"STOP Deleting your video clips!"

so much better. What is up, guys? So today is more like a tutorial slash like a tip deal. I'm going to show you a video that I created a couple months back. It was after I built my new computer and I was a little rusty. It didn't turn out quite the way I wanted it, but the client was happy, so that's cool. So in this video, I used a car clip and some blend modes to create a transition. And the car clip that I got was a complete accident. I had actually just still hit record on the camera. I was getting back in position on the one wheel. I was waiting for the talent to get back in position. And it turns out it was something that I didn't mean to get, but it was completely usable in the video. The tip is, don't scrub through all your footage and completely delete it without maybe working through the project a little bit and seeing if you could use it elsewhere. The tutorial is gonna start right now. Also, thanks mom for the coffee cup lens.
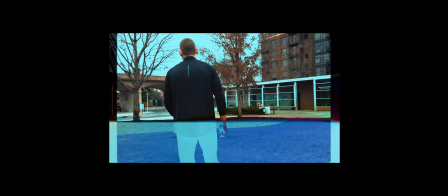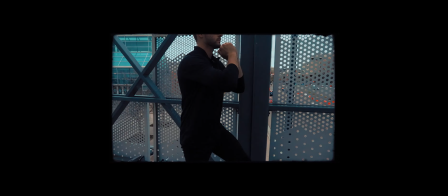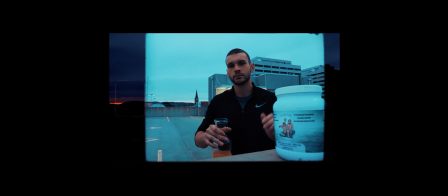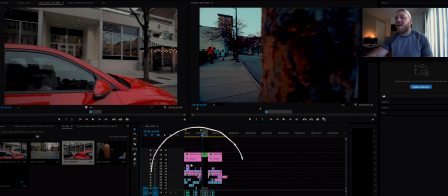1:51 Alright guys, so you can see this is my entire timeline from the video earlier that I just showed you.
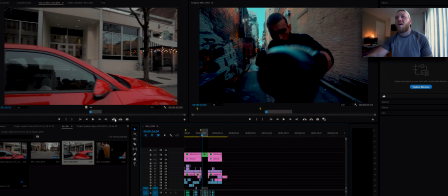1:56 So we're going to concentrate on just the car clip and the transition that we made.
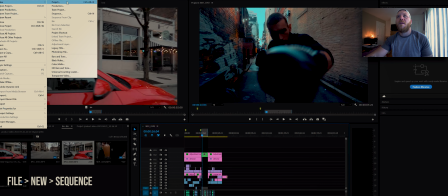2:01 So first I'm going to go up to File, New, and I need a new sequence so I can show you guys just those clips.
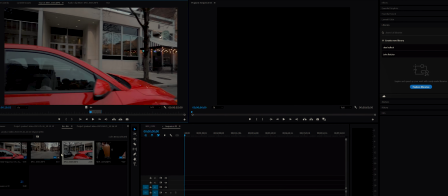2:08 I've already got them picked out and in a new bin.
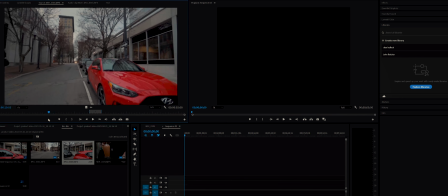2:12 This is the car clip that I was talking about where I was on the one wheel and my talent was getting back into position.
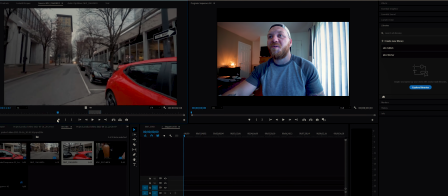2:19 As you can see, like, there's really nothing to this clip.
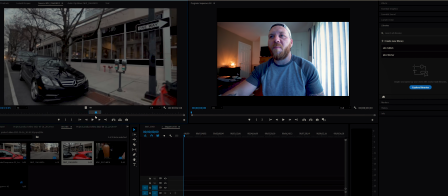2:21 I think the reason that it stuck out to me was that the background was so like dull and brown and just like a warm kind of tone,
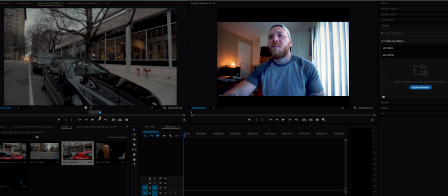2:30 and then you had this vibrant red car in the front. So I think that's, I don't know, I think that's why it stuck out to me in some way.
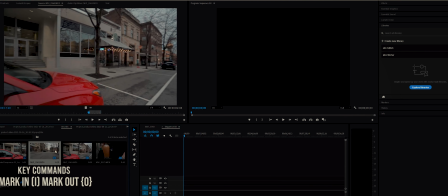2:38 I've already got this marked in and out with my markers.
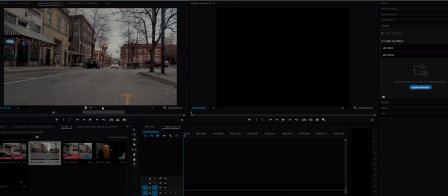2:41 And I just want this section where the parachute opens up the entire, I guess it like expands it as big as it can get. I did not know I had a dog in my bed. Welcome to my life. So I'm just gonna grab the video, just the clip.
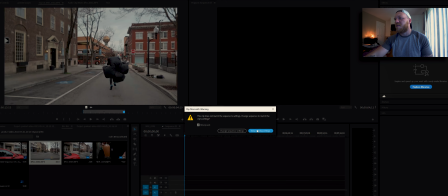2:58 I don't need all of it. Let's see, change sequence settings. Okay. So we're gonna go from him running, which is a pretty explosive, like high intensity clip,
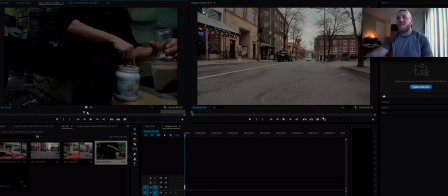3:10 to him mixing this drink, which is what the product was. So again, I'm just gonna grab the clip. I'm gonna zoom in so you guys can see these.
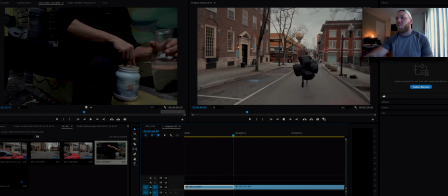3:22 So right now, we've just got him running to him swirling this drink around.
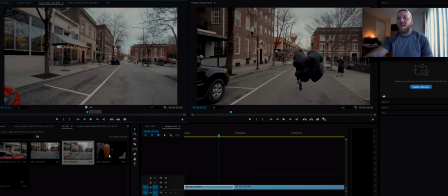3:29 And I wanted to smooth that out a little bit with the transition.
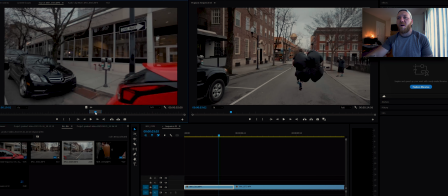3:35 So like I said, we're gonna grab this car. This is the part that I chose earlier in the actual finished product of the video.
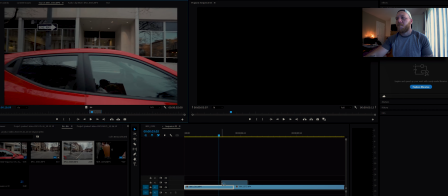3:41 I'm gonna grab that and lay it right in the middle.
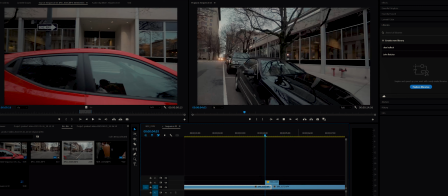3:45 And if I play that back, you can see that it really doesn't match anything. And it looks pretty terrible. First thing I wanna do is left click, hit speed direction, and reverse the speed. That changes the direction that the car is going.
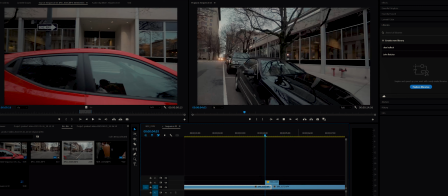4:01 And so now it's going from the back of the car to the front of the car, and for some reason I just feel like that matches the scene better. Next thing I need to do is, that is entirely too slow. And I know in the original clip of the speed I had already, it was 372.
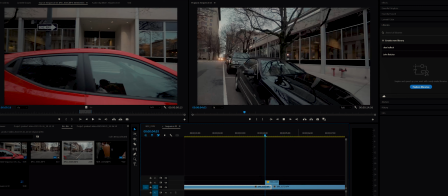4:18 So I'm gonna just go back to the speed duration and type in 372.